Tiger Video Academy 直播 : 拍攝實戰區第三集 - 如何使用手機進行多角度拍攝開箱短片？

有机会再试但是挺漂亮的 香港特色这个是大佛的你说送给朋友尤其是欧美的朋友就是一流现在口罩也捉不到每天死那么多人但是我想这个是疫情期间的送礼好礼物多谢这位朋友送给我们的礼物如果大家有兴趣都可以留言我猜它送给我应该是想买的所以整个设计KK 你觉得整个设计如何?你现在是第一次使用对 如果比较简单的设计是不方便到朋友当年在我们的影流来说如果设计相机就真的不够力因为它始终有重量我反而很欣赏这个架TOP-TOPTotsuka 上次播放过始终可以方便我们不用用人手拿着它可以控制到它可以方便一些拍摄上角度这个我之前也帮做画室的朋友设置过我都说每个老师反向画一幅加上麦克风和声音就是一条影片就可以有一个好的教学
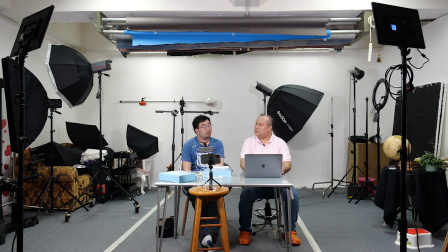[17:47]
每天都可以画一条每个小时都画得很快因为现在手机很方便当然大家要小心这个 TopShot架可能要WideShot 才看到更多它的收益不能太大
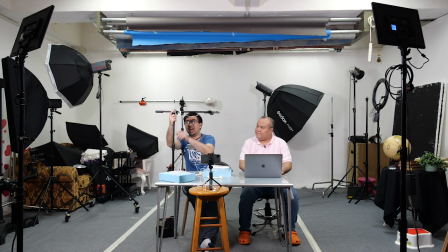[18:05]
始终下面没有码码怕它太重会掉下来扎刺人就是这样可以低一点低一点就能够看得到自己调整水平
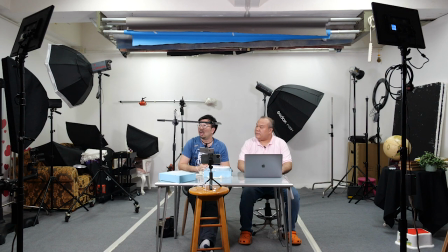[18:25]
便可以拍摄桌面的东西这有什么好东西呢?这就是所谓的POV架可以再给一次看这样可以模仿视线
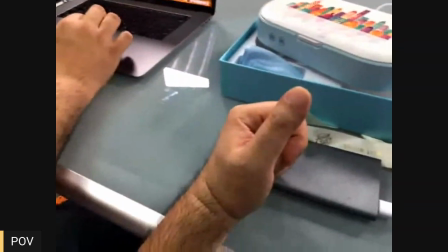[18:37]
我自己喜欢的就是煮饭很可爱切东西切葱
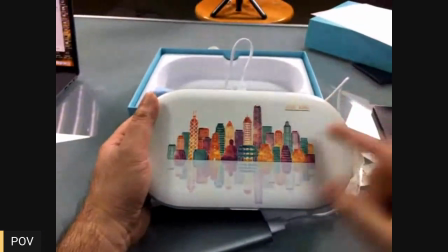[18:45]
或者去到某些我想看产品的细节位、镜头
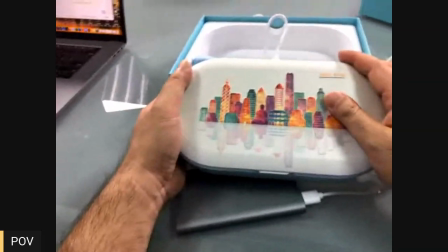[18:52]
这也是不错的如果不是你平时一个镜头一个大歪视镜
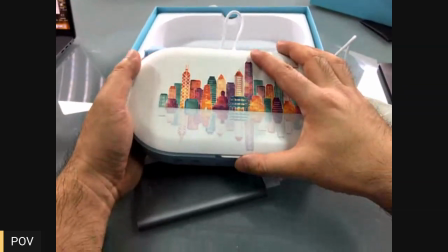[18:57]
人们看不到产品可以看得仔细一点我们之前有一个同学
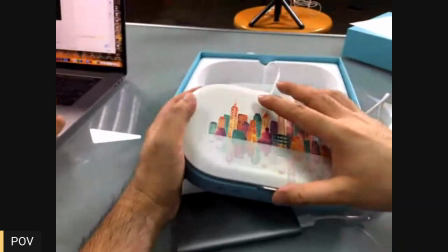[19:02]
也是Janny他也很好买了无线麦克风然后习饭但只有前面的镜头就看不到它的卖面的鱼
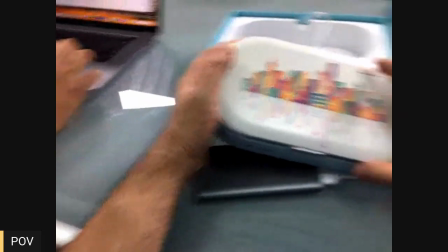[19:11]
那些特捨所以多镜头也是一个好处其实我们今天只用三个镜头
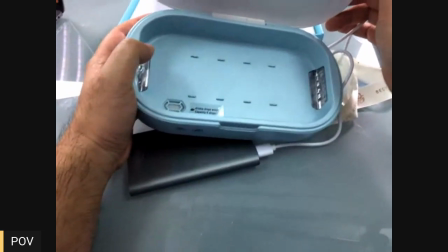[19:16]
平时可以用两个镜头两个都可以可能这样用 POV
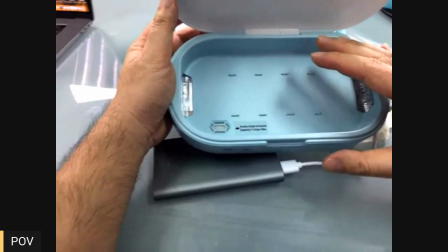[19:22]
比起刚才的 Top Shot比例更加适合因为 Full Screen 看会更清楚
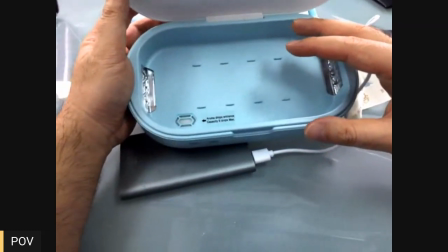[19:27]
对 近一点的比例但要小心一点始终它是拐在颗颗我们再去按银梳我怕大家会吐始终在我的颗和眼睛是差一点所以我自己也要看一看要坐直一点而且戴着的样子会傻小一点如果你是很有型的人就无所谓别说不错,奇怪一点但人们看直播录完攀任片不会看到这个框,只看到影片但问题是如果你多相机的话你现在就看到我戴着这些东西有点傻瓜不过你抬着iPhone就OK的不要抬着奇怪的相机所以整个设计就是今天进来的朋友们我们就讲如何不用相机还是用手机都做到多镜头的产品开箱拍摄没错再recap一次我们有Maincam 一个iPhone